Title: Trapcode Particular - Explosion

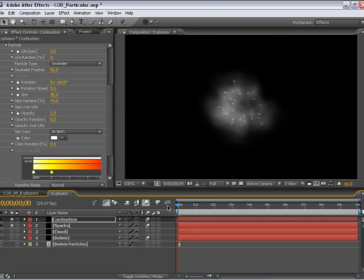994s
As random as these sparks and this cloud seem,
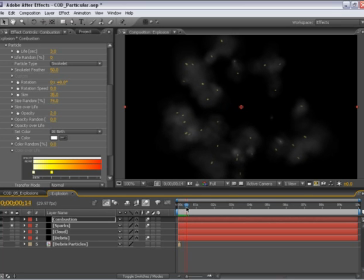998s
remember what I said earlier about randomness in our motion.
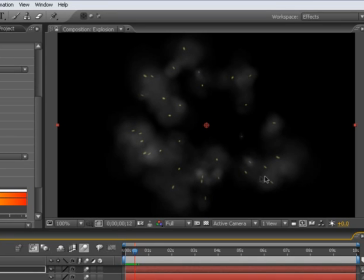1003s
These sparks and the cloud particles are sharing the exact same position.
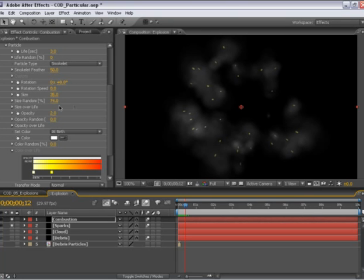1007s
I duplicated them, and even though I've changed a few settings, because I have the same number of particles and the same velocity, they're actually in the exact same spot. Now, as we learned, we can easily change this just by telling it to use a different random value.
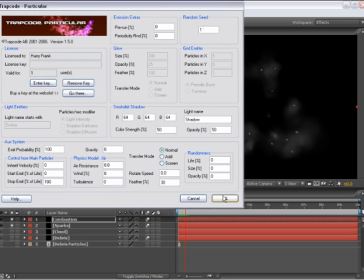1024s
So I'm going to set the random seed of the combustion layer to use a different random seed.
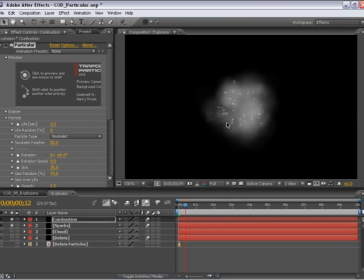1028s
And now these will take on a completely different set of random values.
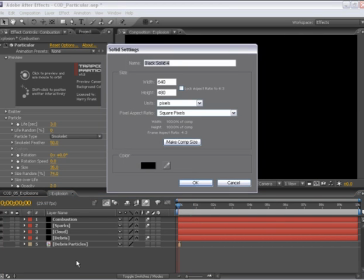1041s
Now, just to tie it all together, a little bit of a flare in the center.
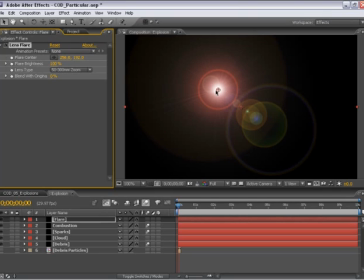1050s
Generate lens flare. Put this in the back.
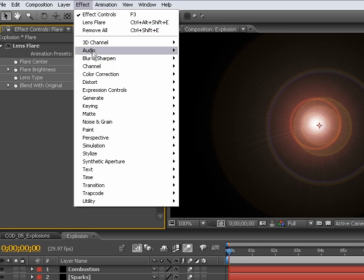1055s
So with this flare here, I'm going to add on top of this CC radial blur.
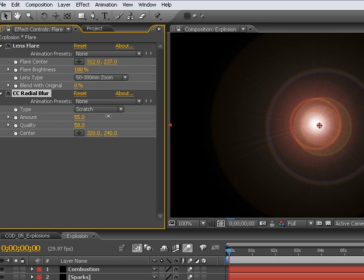1061s
And this will make this look a little less like your standard After Effects lens blur. So let's do straight zoom and turn up this blur amount.
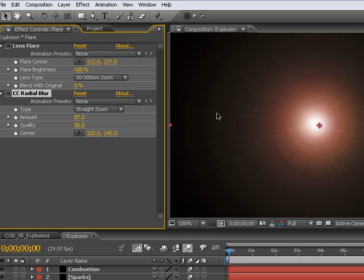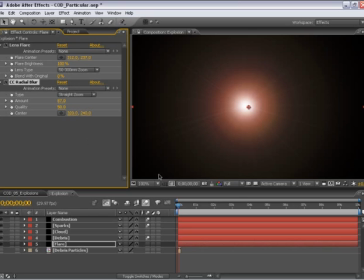1078s
Now I'll go into my flare brightness and animate this over time.
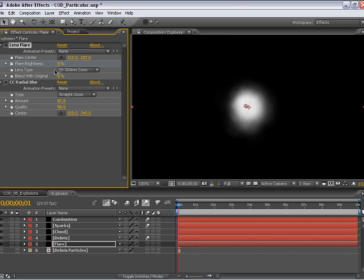1082s
So this will start at 0, go forward 1 frame, and turn this up to about
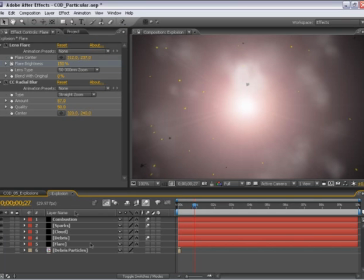1089s
150 or so, and then back down to 0.
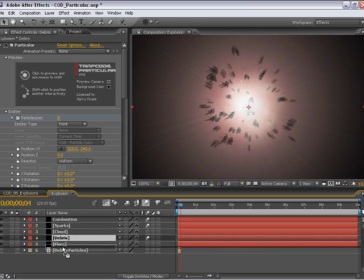1099s
Now the debris is on top of the flare, so I'm going to drag this down below because it looks a little obnoxious right now.
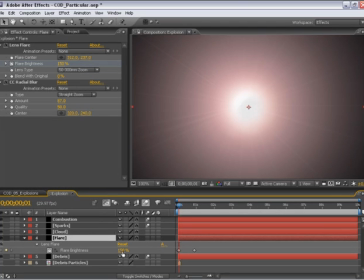1108s
And let's tweak this flare just a little bit. 100 might be a little better of a setting there.
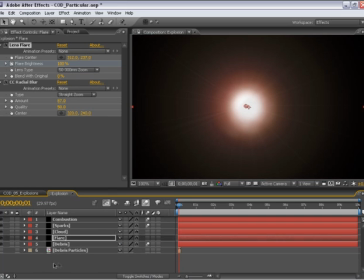1115s
So let's do a quick preview on this.
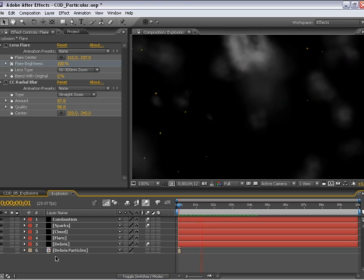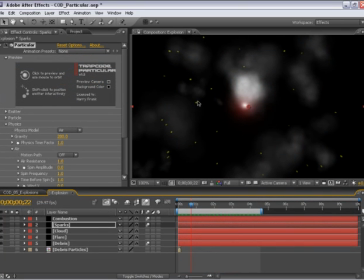1127s
So I'm just going to do a few tweaks to this. I'm going to go into the sparks here, and I'll change this to a glow sphere to add just a little bit more of a glowy kind of feel to this.
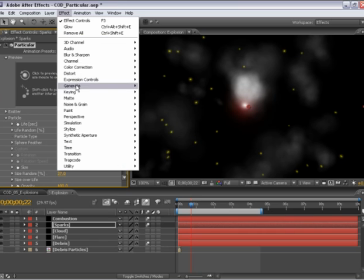1137s
And on top of this, I'm going to add a standard After Effects glow.
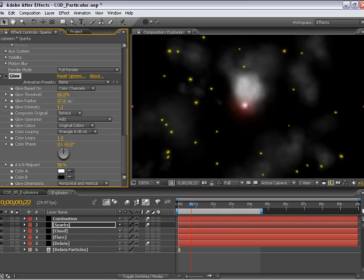1146s
Turn up the intensity and the radius on this. I'd also like to turn up the particle count at the beginning to add a few more sparks to this.
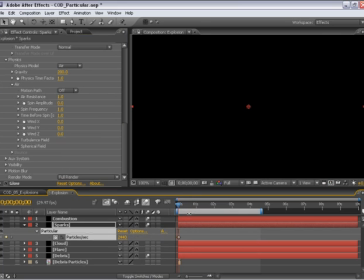1158s
Turn that way up.
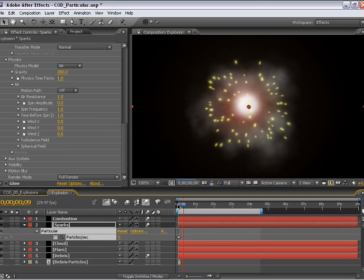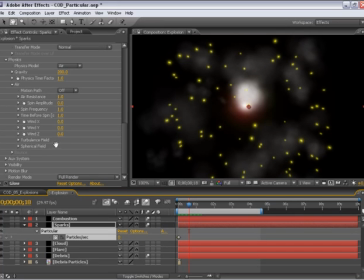1165s
And I'd like to have them a little more red at this point, because I think it takes a little too long for them to get through their cycle of colors.
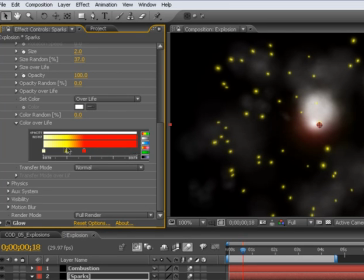1174s
So I'm going to bring this color back so it cycles through these colors a lot quicker. And I'll add a little bit of color random to this. Not a whole lot, just around 10%. And in this cloud here,
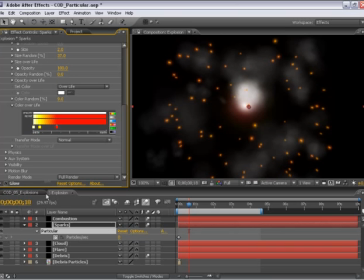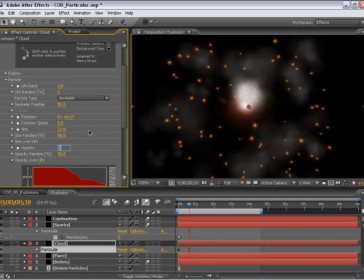1198s
going to turn the opacity down even more so that it's at 1% and it's feeling very cloudy, a little almost like dust.
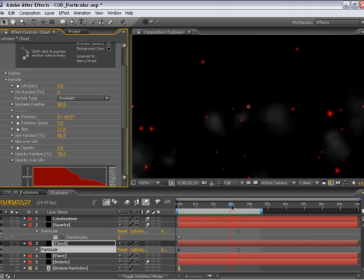1214s
Now we'll notice right at 3 seconds all of my sparks disappear, and we know exactly why that's happening.
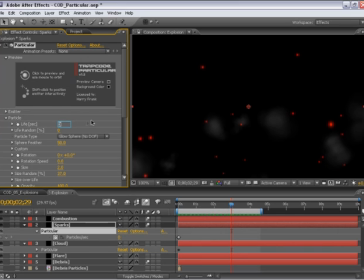1220s
Our particle life is set to 3 seconds. So I'll set this to 5 so that they don't suddenly disappear and they drift all the way down to the end of the screen.